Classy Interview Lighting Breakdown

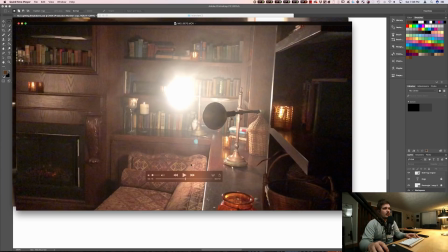1710s
And the main reason is that blasting this wall and dimming it all the way up turns this wall into a big soft source because it's physically large lit up area.
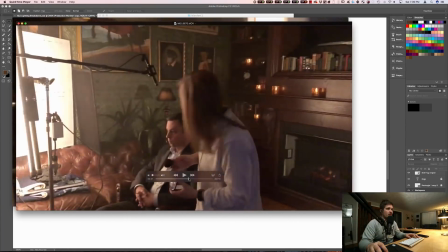1720s
And so that sort of fills in his fill side a little bit.
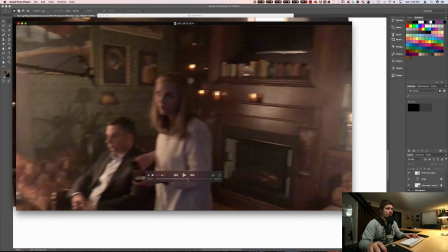1726s
So I decided to use the practical to help with that, and this other practical is sort of fanned off onto the background over here, just illuminating this area a little bit.
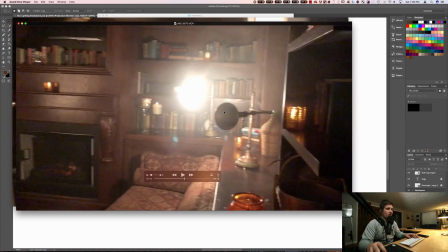1734s
The nice thing that also happened was since this practical has a physically small bulb, it's a pretty hard light, so I didn't want it directly hitting the talent, so it's pretty fanned off of him,
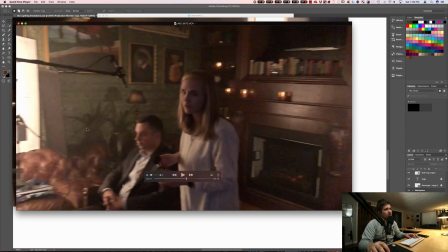1744s
but it's still hitting our lamp and our plant, and so you can see these hard shadows came out because it was a hard light hitting them, and if this flag wasn't here, you wouldn't really see the hard shadows because the light from this guy would overpower it.
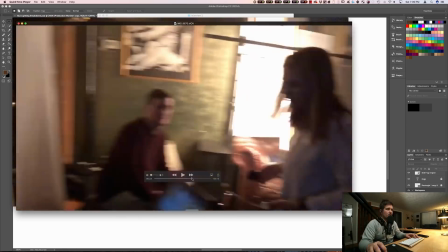1756s
So flag ended up accidentally helping bring out our hard shadows, which are sort of a cool added depth thing behind talent.
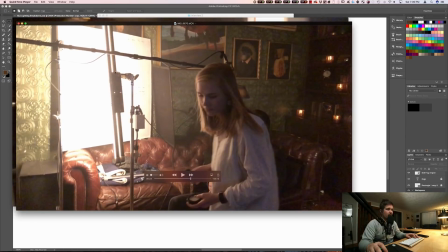1763s
So we had the key. I liked the key. I wanted to sort of stretch just a little bit more and wrap it a little bit more, pull the level around the side of his face as well as push into the corner more. So
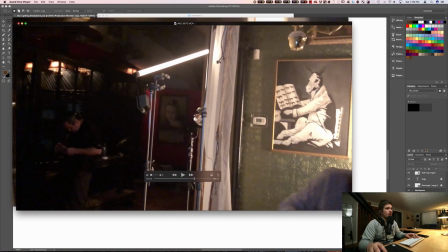1775s
I pulled our extra quasar tube and the silk, and it's really low output.
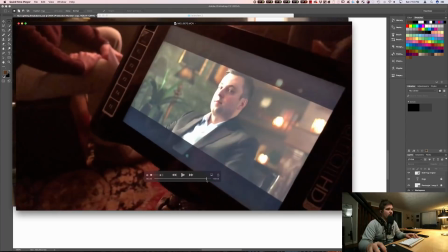1780s
It's really only doing a little bit, but it was just sitting there and playing with the dimmer and, just picking up that inside edge like 5%.
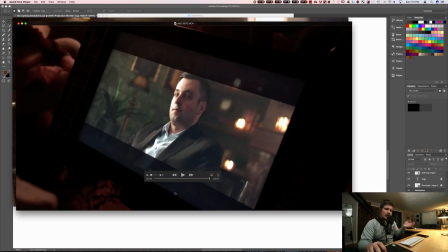1787s
And so here you can see what I'm seeing on the monitor. And sometimes it's A-Bing it, and it's me going to, someone say Danny RPA, and I'll be like, hey, the quasar with the silk, turn it on, turn it off, turn it up, turn it down.
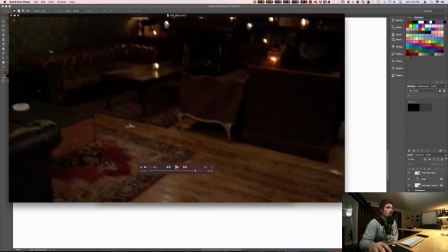1799s
I'm sitting there at the monitor, just helping dial that in.
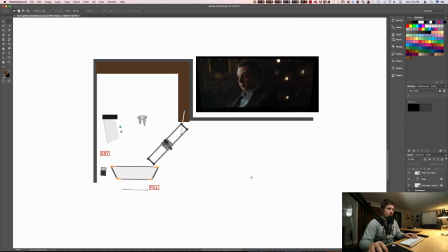1806s
Excuse me. So you can see setup 2. This is more or less what we had going on. The practicals are over here. Obviously, you can't see them. Oh, this guy's not supposed to be here. Go away. So yeah, we have our 2 vertical quasars into our beadboard.
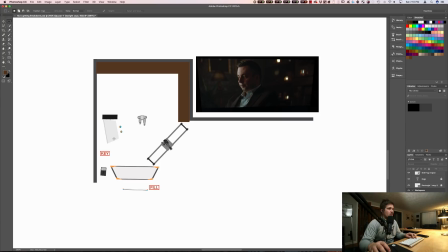1822s
We have a flag stopping it from going off on this wall, and that's our predominant key. And then hazers over here, which we just sort of keep it in the room but not too close to talent. Would periodically hit it and then fan it. We fan it with a solid after this.
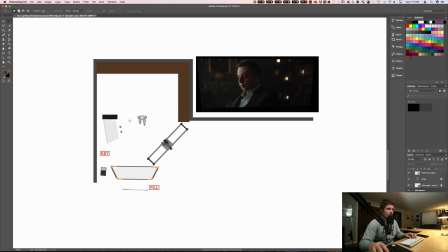1837s
And then this guy is just sort of bringing some more light around to the far side of our talent's face, the fill side,
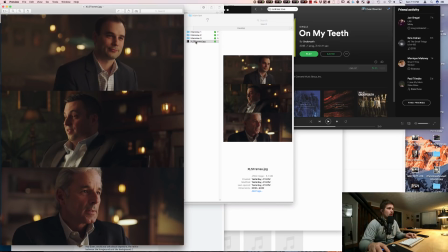1844s
from the key, and helping to just raise that level a little bit around this side of his face, raising up this shadow side of his nose a little bit so it's not too high contrast, pushing just a little bit of extra light back into this corner, and it's just a really tiny,
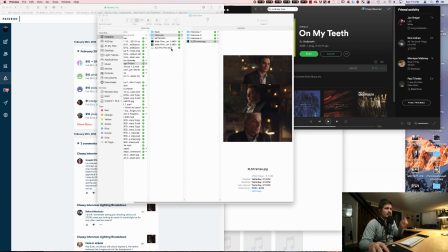1861s
teensy tasty thing.
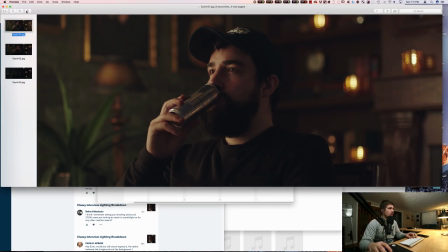1864s
So if we look at the pictures of Dustin in this scenario, this is with everything on,
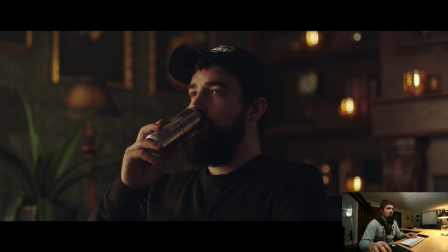1871s
and so you can sort of see the eye light, which is also being created by the reflection of the beadboard in his eyes. So we have a good eye light, which I'm a big sucker for good eye lights. And we have pretty good wrap and shape on his face.
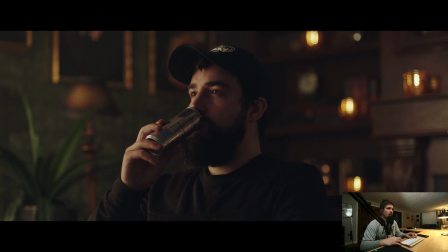1887s
And then the next picture is when we turned the key off. And it's really interesting how quickly it all just sort of flattens out, and you can see how big a difference having something like that makes.
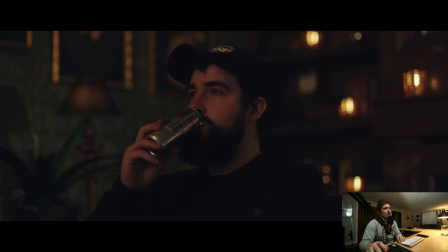1900s
So this is mostly just the practicals overhead, which we were also playing with dimming the practicals a few times. Mostly they were off, but sometimes if I needed to raise like the background just a little bit, I would turn the overheads just barely on,
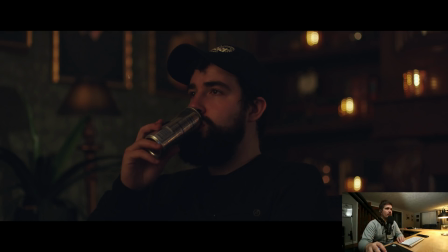1916s
because I didn't really want them hitting talent, but I was okay with them going around the room a little bit and like illuminating the frames and stuff. So you can see without that key light, everything just sort of flattens out. We lose most of the eye light. It all just looks really blah.
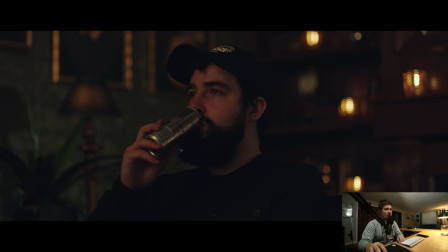1931s
And so if you just put a silk in front of him, even if you brightened it up, it would look pretty blah, because it's flat.
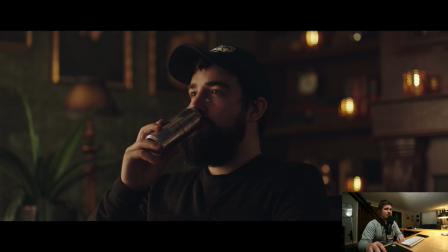1936s
There's no real shape. But this shape of having highlights and shadows really helps make the whole thing pop.
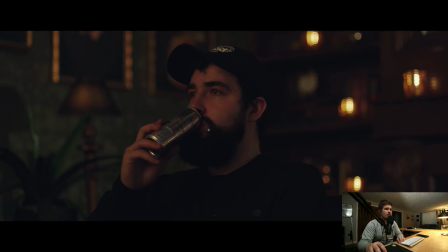1943s
And then this is without the silk on at all.
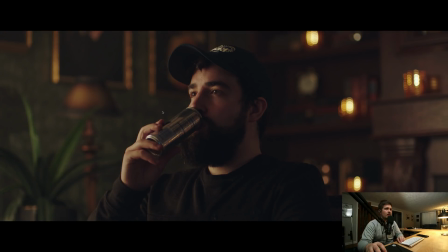1949s
Unfortunately, I don't have one that only has the other guy on, only has the key on.